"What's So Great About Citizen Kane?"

And he came to my office and said, I want to work in your picture, my name is Toland. I said, why do you, Mr. Toland? He said, because you've never made a picture.
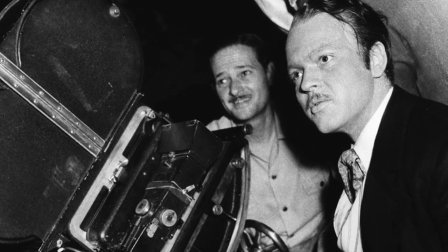4:28 Toland wanted to work with a visionary that hadn't been taught the limits of what a camera could do, and in Orson Welles,
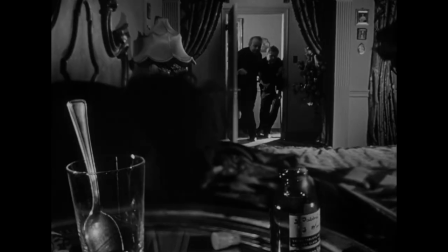4:32 he found exactly that. together they pioneered and mastered several filmic techniques one of the most obvious is their use of deep focus shots Wells had Toland design a new camera lens
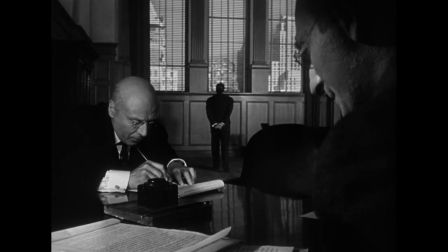4:41 that would allow for subjects extremely far away to stay in focus this meant that Wells could use the entire depth of field within the frame as a method of
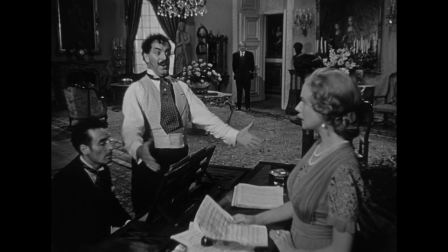4:48 storytelling we see the technique used throughout the entire movie and it's especially noticeable at the end when Kane's marriage is falling apart the depth
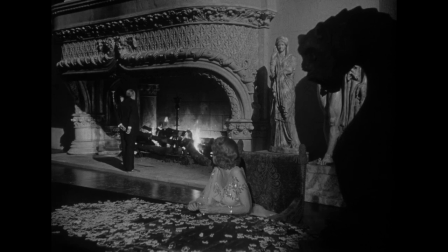4:55 of field Toland's new lenses could capture and made it look like Kane and Susan were miles away from each other for their final few conversations.
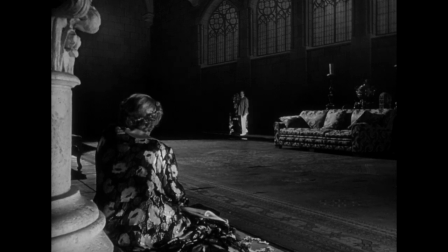5:01 Without dialogue or even stage direction, shots like this show us exactly how much figurative distance is between them.
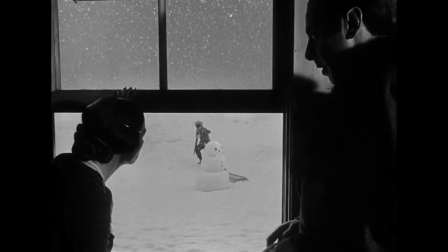5:06 The most impressive use of deep focus comes from this scene, in which Charlie Kane's mom signs the papers to send him away to go inherit sixty million dollars.
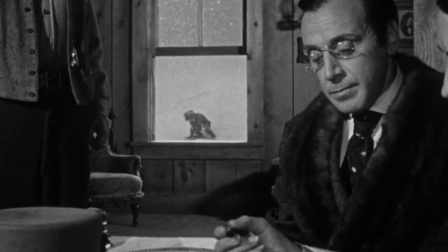5:13 Instead of cutting to Mrs. Kane deliberating, then to Mr. Thatcher scheming, Mr. Kane protesting,
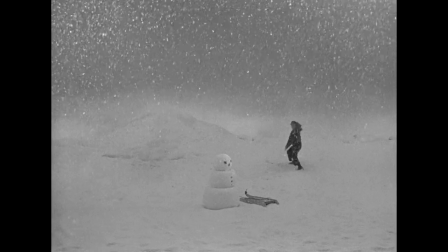5:18 back to Mrs. Kane making her decision and then over to the victim of the scene, the way any other director would have done at the time,
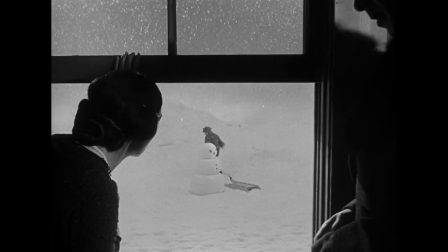5:23 Wells and Toland give us everything we need to know in a single shot. What we're looking at here is a great example of mise-en-scene, or the story within the frame.
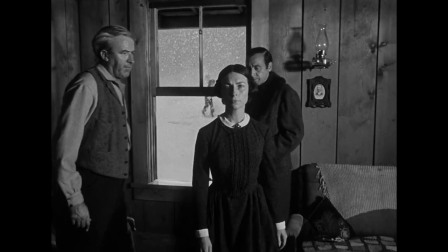5:31 Mrs. Kane has all the power on the scene, so the camera follows her and the other characters have to follow. When Mrs. Kane sits down, Wells has blocked the characters from most to least powerful.
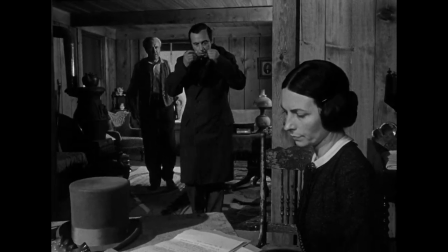5:39 Mrs. Kane is in the foreground and her stoic face holds our attention throughout the scene. A bit deeper into the frame is Mr. Thatcher, who doesn't really have any power except what Mrs. Kane gives him.
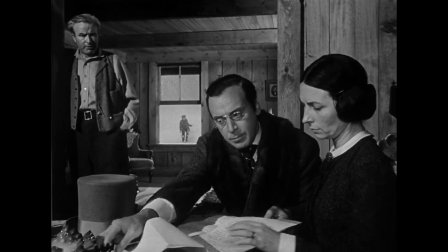5:48 A bit further back is Mr. Kane, who's been shoved off to the left side of the screen and totally ignored.
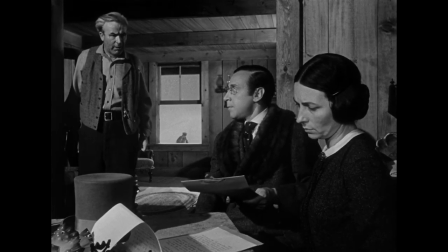5:52 And way back there in the background, thanks to Toland's depth of focus, we can see little Charlie Kane, oblivious in fighting an imaginary war.
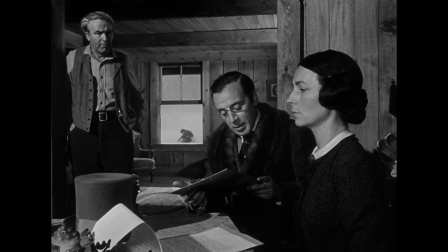5:59 The adults in the room are having a conversation that essentially amounts to the sale of Charlie Kane and thanks to Wells' framing we can see him packed up neatly in a little box.
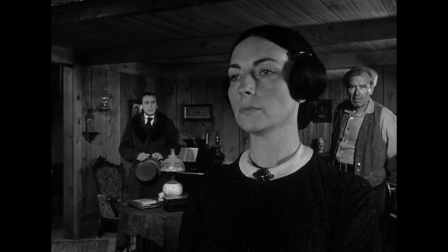6:08 Of course, this sort of visual storytelling is everywhere in movies now. We're in a generation that's grown up watching movies made by people inspired by Stanley Kubrick,
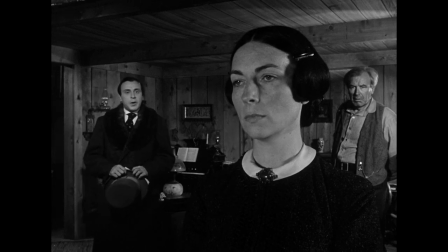6:15 Steven Spielberg, and Francis Coppola, but none of those filmmakers would have achieved what they did if shots like this in Citizen Kane didn't show them how.
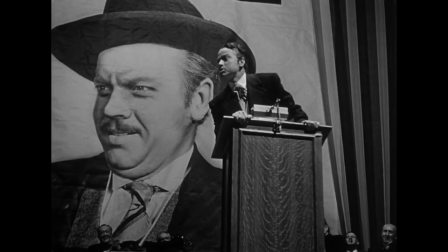6:22 Beyond just deep focus shots, the movie is littered with examples of the camera providing a narrative.
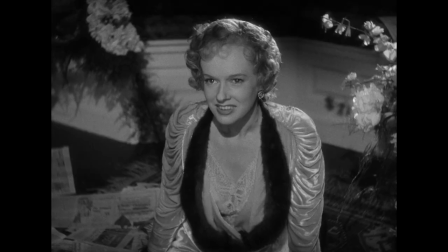6:27 We're looking up at Kane because he's in power in this scene, we're looking down at Susan because she's weak in this scene,
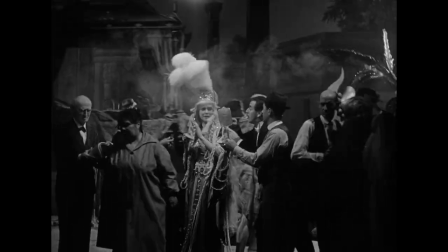6:32 and we can feel how overwhelmed Susan is in this scene thanks to some over-cranking of the camera. Occasionally it seemed like Wells and Toland were just showing off.
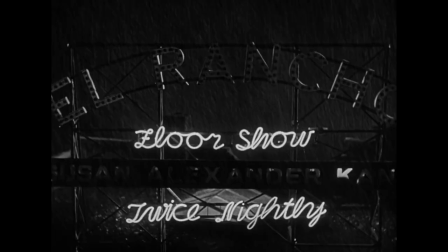6:39 Look at Susan's introduction to the movie.
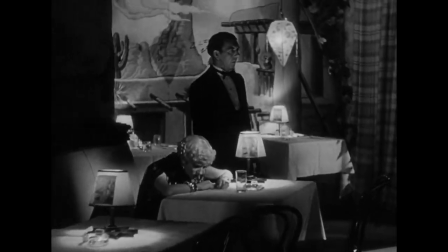6:41 This shot goes over a sign, through a skylight, and down into an over-the-shoulder shot, which later transitions into another great use of deep focus that emphasizes the scene's character dynamic.
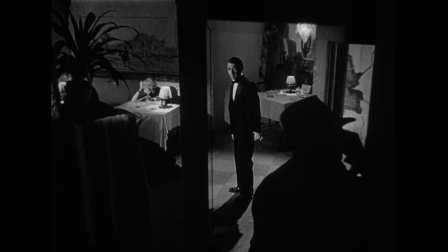6:49 Pulling off a shot with multiple transitions this smoothly even today would be impressive, but these geniuses did it in 1941.
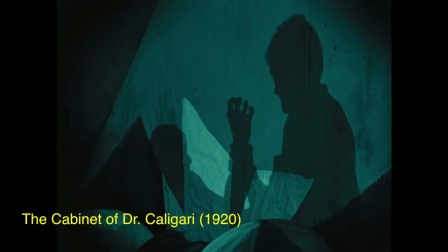6:55 Before Citizen Kane, lighting in Hollywood was just a technical necessity, but Wells was clearly inspired by the works of some pioneering German expressionists.
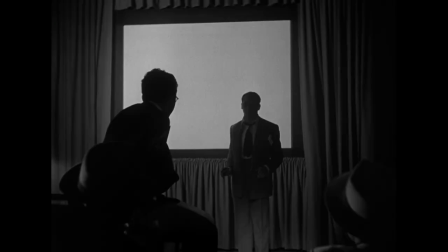7:02 The lighting in Citizen Kane is just another of many examples of visual storytelling in the movie. The most powerful men in the world, the ones who decide what to tell people to believe, don't have faces.
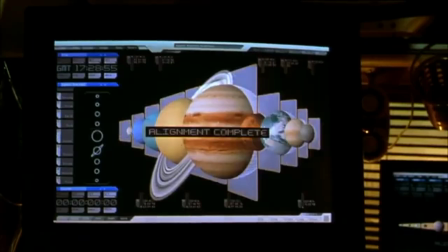7:11 Interpret that how you will.
It was the Illuminati.
Though not nearly as influential as the groundbreaking cinematography in Kane, the script is a true work of art that's just as relevant today as it was in the 40s.
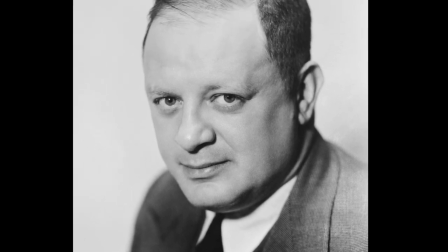7:21 Wells contracted the well-known screenwriter Herman Mankiewicz to develop an idea about the downfall of a powerful media mogul.
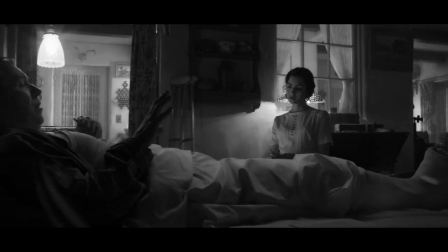7:27 After agreeing on characters and a rough outline for the story, Mankiewicz spent ten weeks typing up what would become a 266-page first draft that was then called simply American. Wells condensed the draft considerably, rearranging and adding his own scenes as he saw fit.
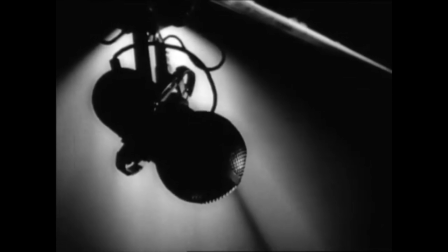7:40 Citizen Kane is a modern American story about a man called Kane, Charles Foster Kane.
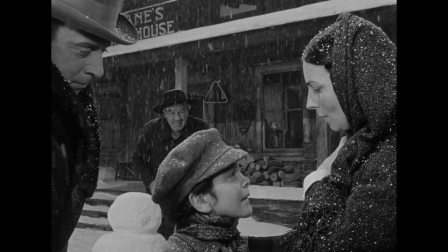7:45 The story starts with a brief scene of Cain as a child, being sent away from the boarding house where he lived in order to accept a large inheritance.
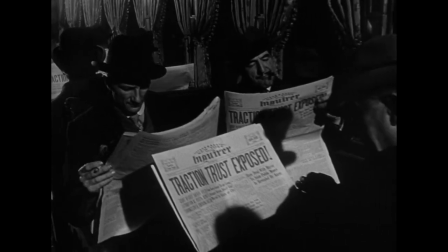7:52 When Cain grows up and finds out one of the things he's inherited is a failing newspaper company,
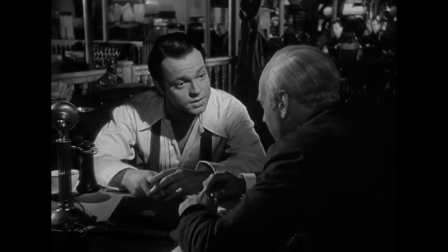7:56 the first thing he does is use it to torment Thatcher, the man who he sees is responsible for tearing him away from his carefree life.
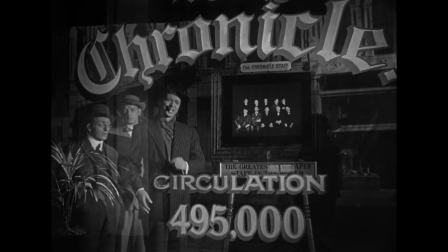8:02 As the paper becomes more successful and Cain buys out the competition, he realizes how easily he can use headlines to sway the public's opinion, so naturally he runs for office.
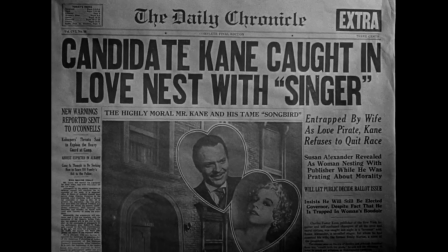8:10 Just when it was looking like he was going to win the election, someone outs him for having an affair, and his whole political career comes crashing down.
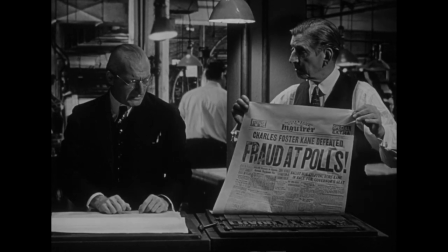8:16 He fights to keep the love of his followers by making some pretty outlandish claims, but nobody buys it, so he marries his mistress and goes home to Xanadu to become a recluse.
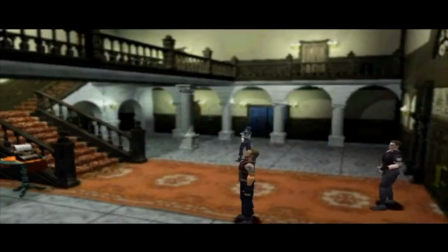8:24 Wow, what a mansion!